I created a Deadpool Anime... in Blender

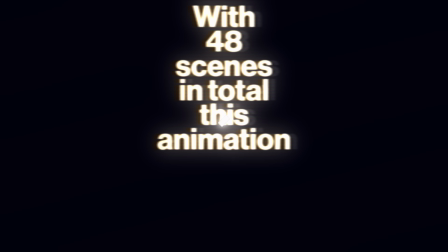With 48 scenes in total, this animation would take me almost three months.
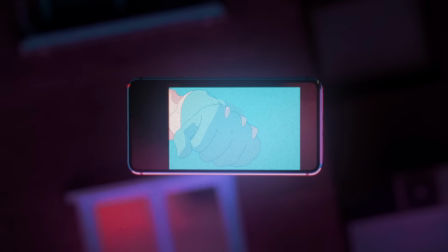But the first few scenes will always take longer, because I first have to get, you know, good at this new workflow.
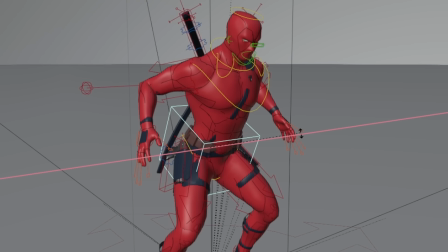And now that I knew that this workflow works, I decided to first 3D animate all scenes and afterwards refine them by drawing over them.
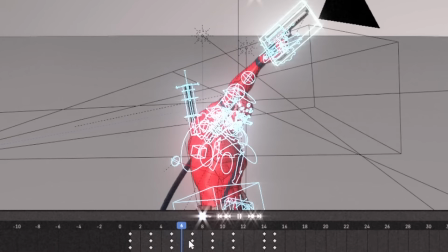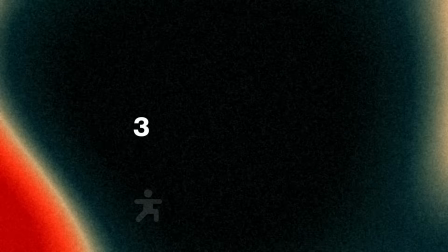For the animation, my plan was to focus on three main aspects that I wanted to make as good as possible.
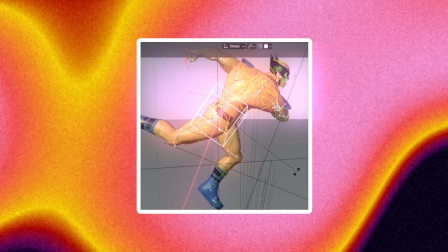I generally started each scene by blocking out the basic poses first. They're the ones that really define the movement and look of an animation.
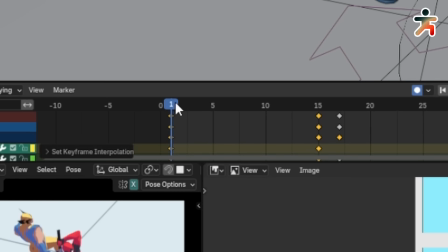Afterwards, I can fill in the gaps to make it nice and smooth.
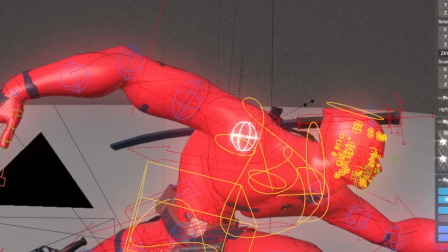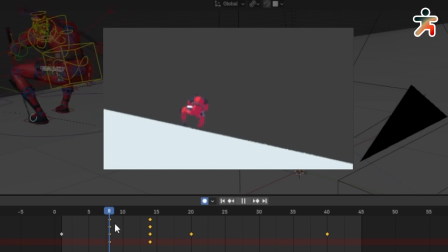This interpolation of the in-between frames can speed up the process a lot, but it actually makes the animation too smooth.
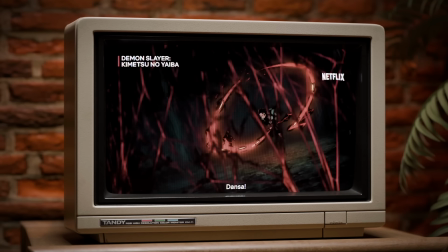In traditional anime, artists save time by only drawing every second or sometimes even only every third or fourth frame.
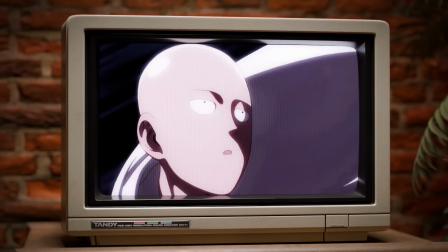This is one of the most important aspects of anime, so I had to emulate that here as well.
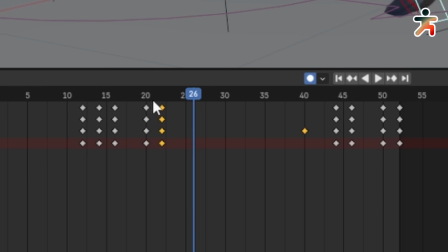I can use the interpolation to nail the pacing and rhythm, then afterwards save every second frame and remove the others by disabling interpolation again.
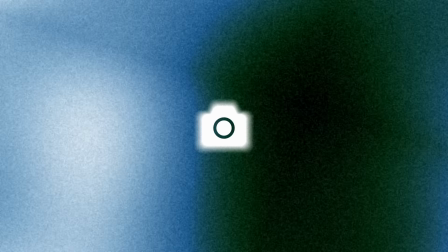The second important aspect is the composition of the shots.
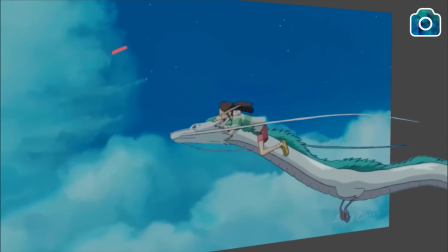Anime works with two different styles, a painterly static style and a more simple dynamic style.
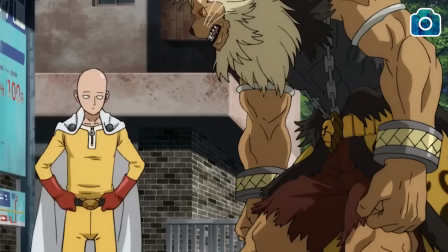It takes much longer to create this kind of look, so any scene that includes it is generally more static.
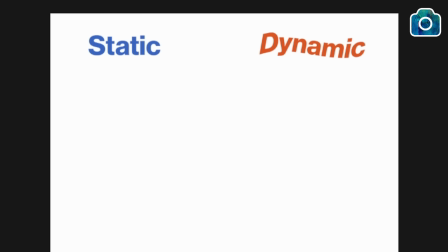For every scene, you basically have to check which style you would use if it was a traditional anime, and if it would include the painterly style,
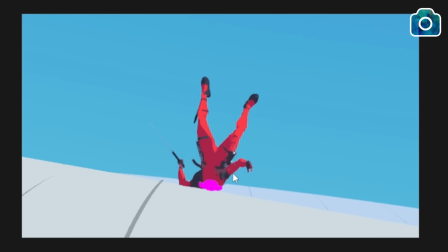the camera can't really move that much or the 2D illusion is broken.
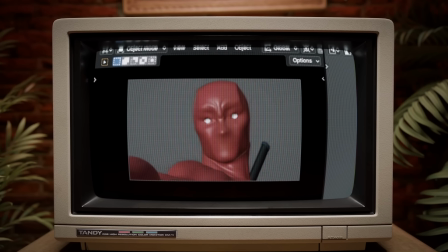It's an interesting challenge trying to not make every scene too dynamic while also not making them too static.
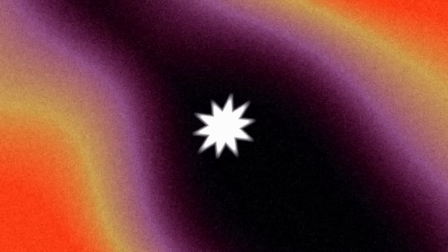What helps with that is the third aspect I focused on.
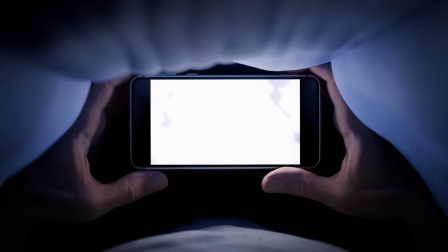Anime doesn't shy away from using over-the-top abstract effects to make scenes more dramatic.
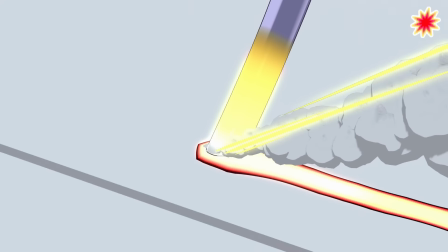So I did the same, like this shot for example, or this one which you've seen before.
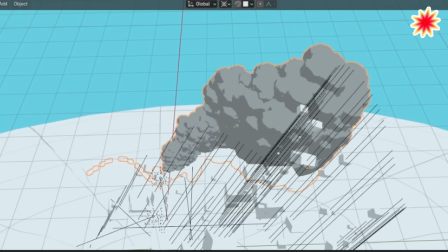Going over the top with the impact and strength that a character has is what makes anime, anime.
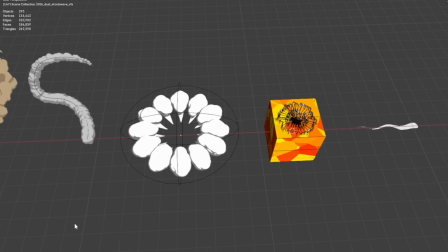But creating effects like this can take a long time. So I decided to create a collection of procedural anime VFX for myself and now you.
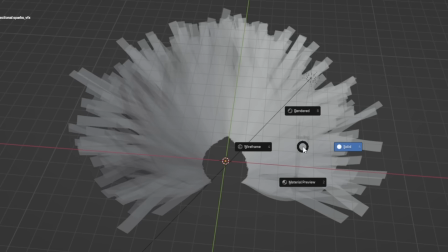They can speed up the process of creating stuff like this a lot and are built to be versatile. So one of these effects can be used to create a whole range of looks.
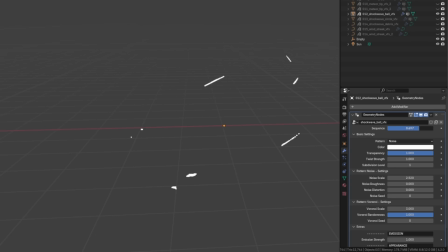I've designed them to be as simple as possible so that even if you've never used geometry notes before, you'll be able to use these and create awesome looking effects like this one.
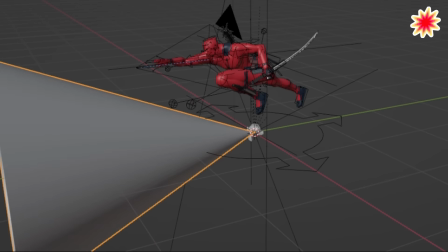If you're interested, feel free to check out the links in the description. There was a lot to get right for the animation, but even with all of that, the 3D animation still went by pretty quickly.
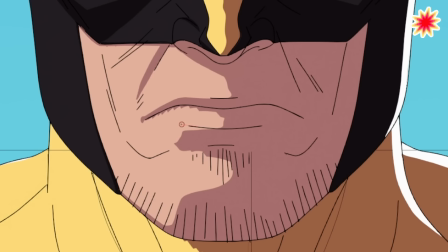Just how I had planned. But after the first few scenes, I knew that the 2D layer is the step that takes the longest.
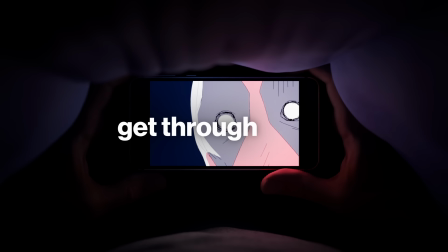Now that I have some practice though, I should be able to get through these much quicker. Maybe?
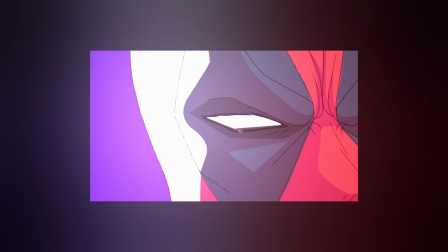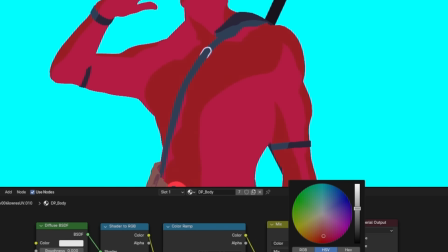The shader on the 3D model creates these stylized shadows, which look pretty good.
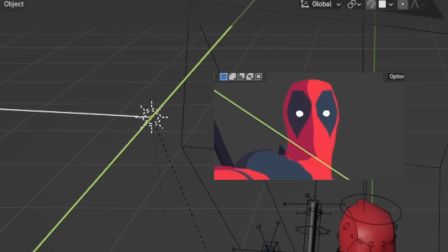Maybe a little too good.
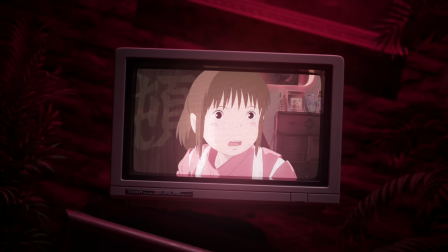Since the shadows in anime are drawn by a human, they're never really 100% physically correct and sometimes even purposefully simplified.
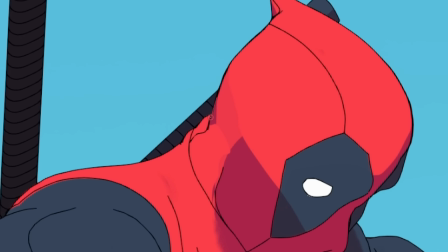So the main goal with the 2D Grease pencil layer is to add that human aspect back into it.
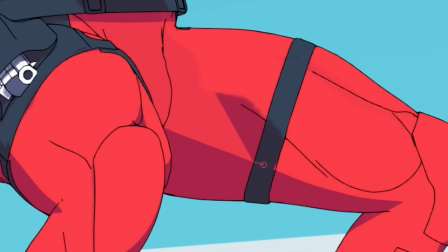Sometimes you have weird wobbly shadows, sometimes you have too many shadows, sometimes the shadows are too detailed.
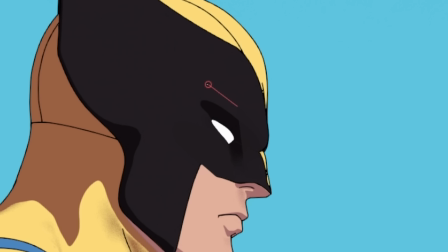Now all of those can be fixed by drawing over them.
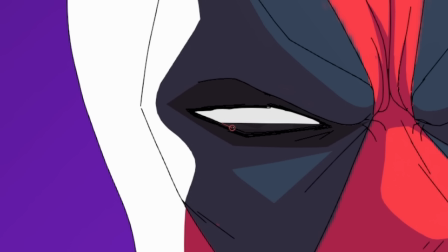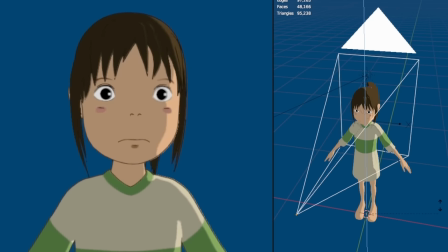The other big aspect of this step is to refine the lineart. You can automatically create lineart by using the Grease Pencil Lineart modifier.
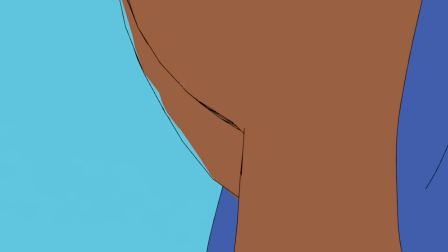But those lines won't be perfect, so you need to refine them manually afterwards to get the best results possible.
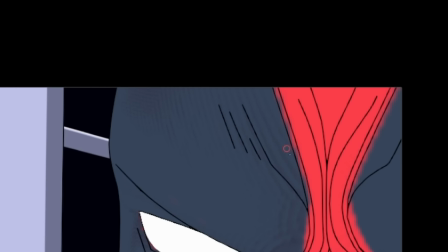For every scene I usually fix the lineart first, and afterwards refine the shading.